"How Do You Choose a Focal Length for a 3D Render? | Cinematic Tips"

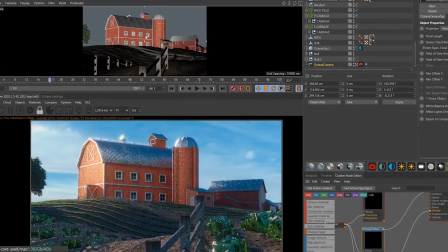[0:00]
Different focal lengths allow you to change the perception of a shot, and take the audience away from our everyday perspective into something far more unique.
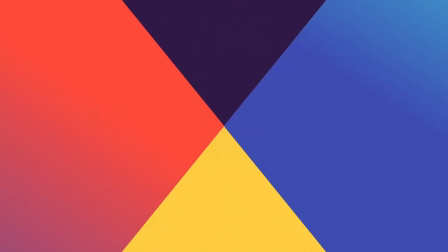Hey, what's up, I'm David Areev and I'm a 3D motion designer and educator, and I'm going to help you make your renders better.
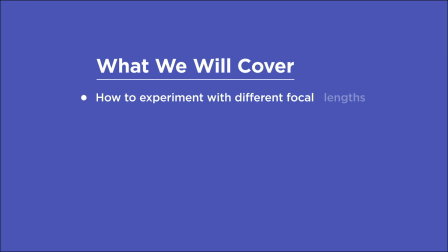[0:21]
In this video you'll learn how to experiment with various focal lengths until you find the one that's right for your composition, compress or expand the space within your scene and get familiar with the various properties that come with each unique focal length,
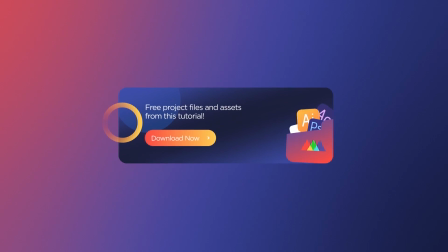[0:32]
and change the perception of speed of the camera depending on your lens choice. If you want more ideas to improve your renders, make sure to grab our PDF of 10 tips in the description.
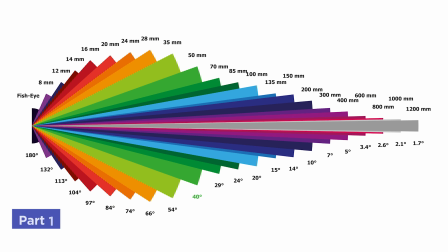[0:41]
Now let's get started. One of the most important decisions you can make when creating a render is what focal length you're going to choose.
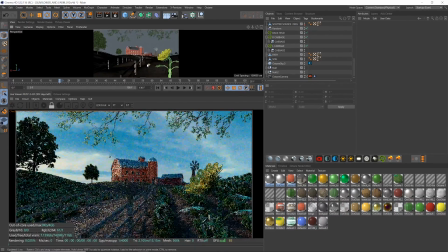[0:47]
When you're first starting out, often you don't even know that there's an option to try out different lenses, as it were, and so you stick with the default lens.
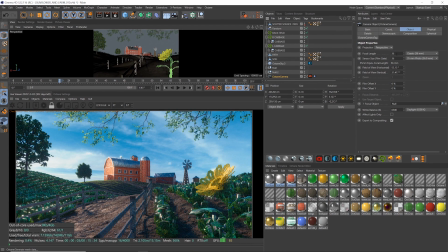[0:54]
In C4D that's a 36mm preset, which is a relatively wide lens.
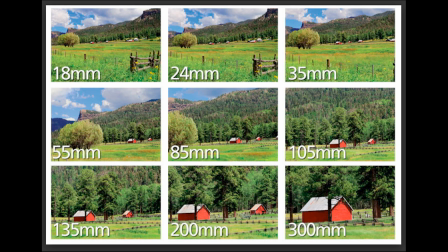[0:58]
There's nothing wrong with that focal length, or any focal length in particular, but knowing Knowing what a long, medium or wide lens will do for your image gives you some powerful choices.
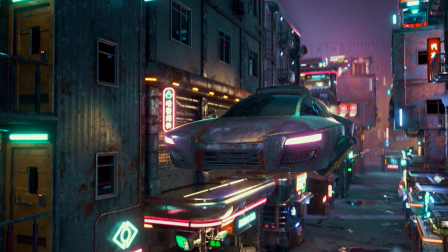[1:06]
For instance, here's what this shot of the flying car in our cyberpunk city looks like with a super wide and close lens.
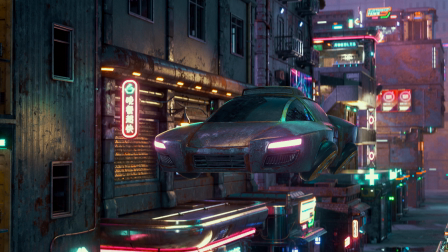[1:12]
And here's what it looks like with a medium lens of about 50mm. This is much closer to what the human eye sees by default.
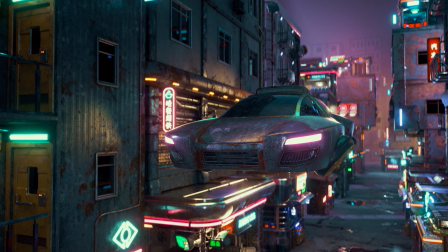[1:18]
Finally, here's what it looks like with a much longer lens at about 150mm. The framing is relatively the same in all of these, meaning the car is about the same size in the shot,
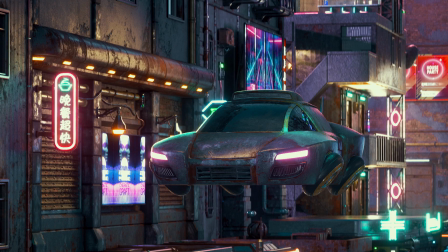[1:27]
but the perspective changes so greatly, and we either compress the space or expand it, bringing the background in close or stretching it far away.
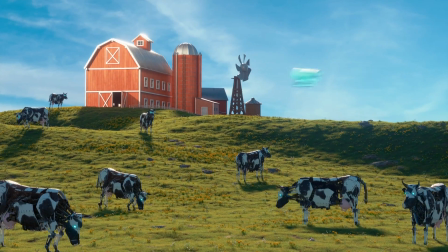[1:34]
Here's another example of a shot from my Down on the Render Farm project. This is the same scene using a wide lens, and then a medium, and then a long lens.
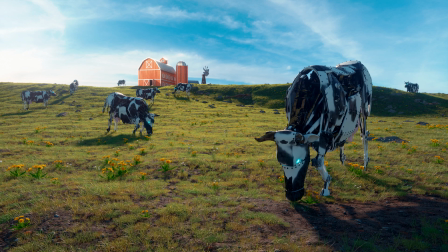[1:43]
These choices dramatically change the composition and the feeling of the shot.
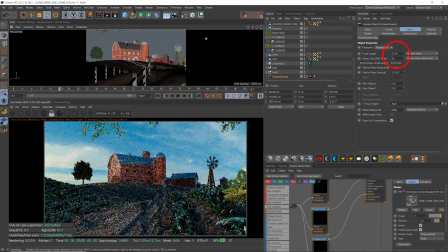[1:46]
Here in C4D it's super easy to change the focal length just by holding down the 2 key and right clicking and dragging.
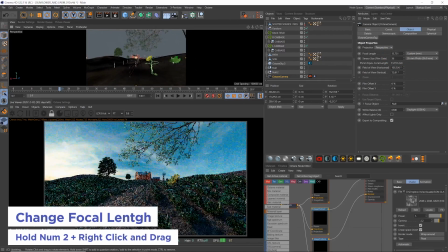[1:52]
Check out the crazy perspective distortion we get when we zoom out to a super wide focal length here.
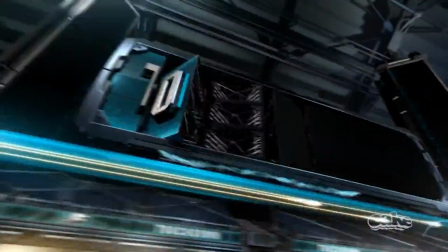[1:58]
In 3D motion design, sports graphics tend to opt for that much wider lens feel,
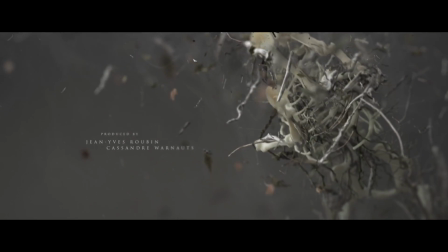[2:03]
versus title sequences which often opt for a longer lens feel.
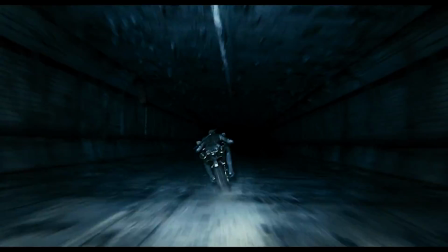[2:09]
Though in any project with great cinematography,
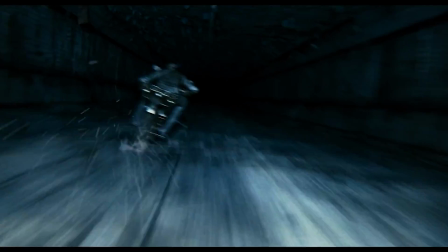[2:12]
3D artists will opt to use a variety of focal lengths and often the contrast between shots on a wide lens and shots on a long lens is what creates that dynamic feel.
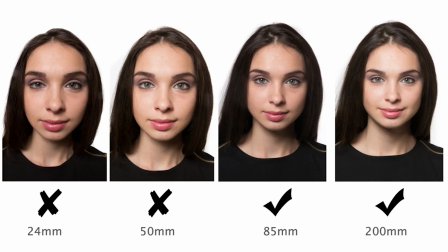[2:20]
With people's faces or characters in 3D, we also have to be aware of how different lenses can distort proportions.
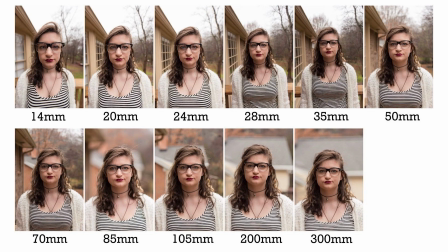[2:26]
A wide and close lens is typically unflattering because it stretches out the proportions of the face, though for certain films like The Revenant, it's a unique look that's carried across the whole film.
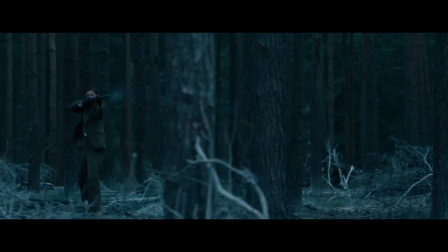[2:35]
Long lenses are awesome for tracking shots, meaning shots that are moving horizontally against the subject, and they enhance the parallax by compressing all the space between the camera and the subject.
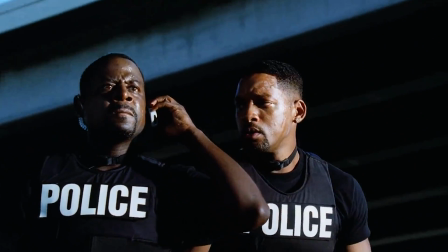[2:44]
Long lenses are also great for shots that pivot because the parallax whirls around the subject. I've used a lot of long lens orbits like these in my work.
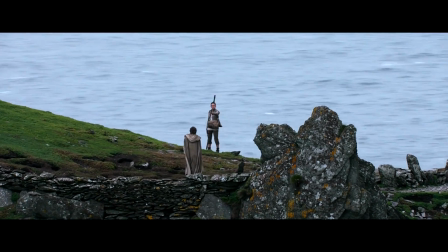[2:53]
We're also used to seeing long lenses from aerial views because helicopters typically need to stay a certain safe distance away,
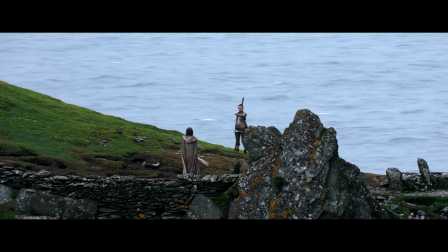[2:59]
so they use extremely long lenses to get the shots they need, and this feels very expensive to us.
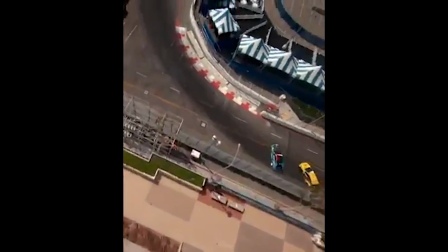[3:04]
Though nowadays with drones, we're able to get crazy aerial views that skim buildings and subjects with a wide lens, so that perception may be changing.
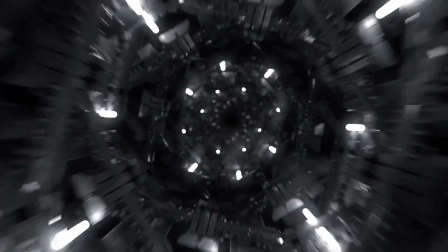[3:12]
Finally, animating from a wide lens to a long lens or vice versa is a trick that can really bring some life to shots, as long as it's not overused.
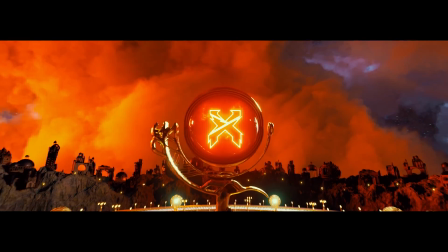[3:18]
This is called a dolly zoom, or a contra zoom, or a zolli, and it can also be used subtly,
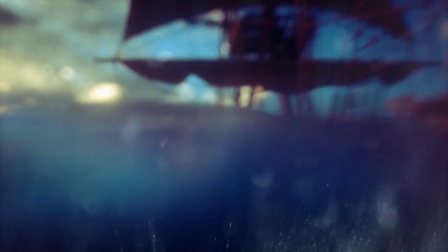[3:23]
like here in this logo resolve I did back in 2014, where I used it just before the camera settles to give the animation a bit of a boost,
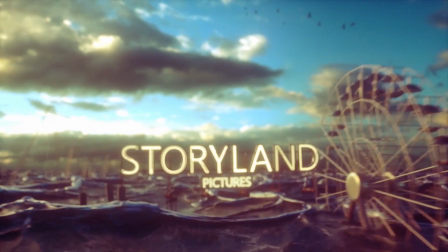[3:29]
because if you remember, wider lenses have a feeling of moving faster when the camera is moving on the z-axis.
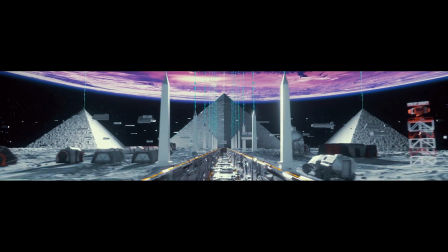[3:34]
With camera animation, wide lenses are great for skimming along objects because as we get wider, the perception of speed gets much greater, especially when moving in the z-axis.
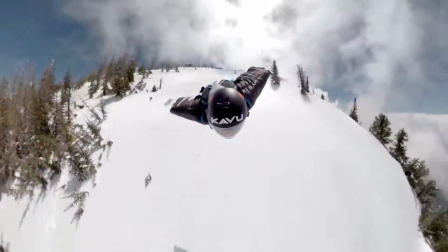[3:43]
Just think about why GoPros are so popular, because they enhance the feeling of speed with that near fisheye lens.
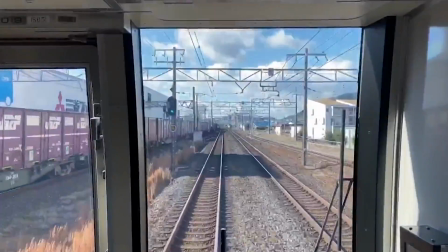[3:51]
This is another example that illustrates the point so well.
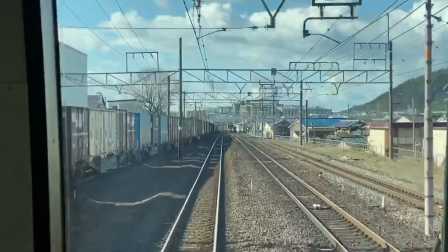[3:54]
As we punch into longer and longer focal lengths, the speed of forward movement feels like it slows, as does the train to the left.
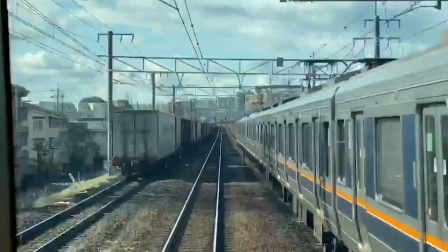[4:03]
Then finally when we zoom out to the widest focal length, suddenly we feel like we're racing forward.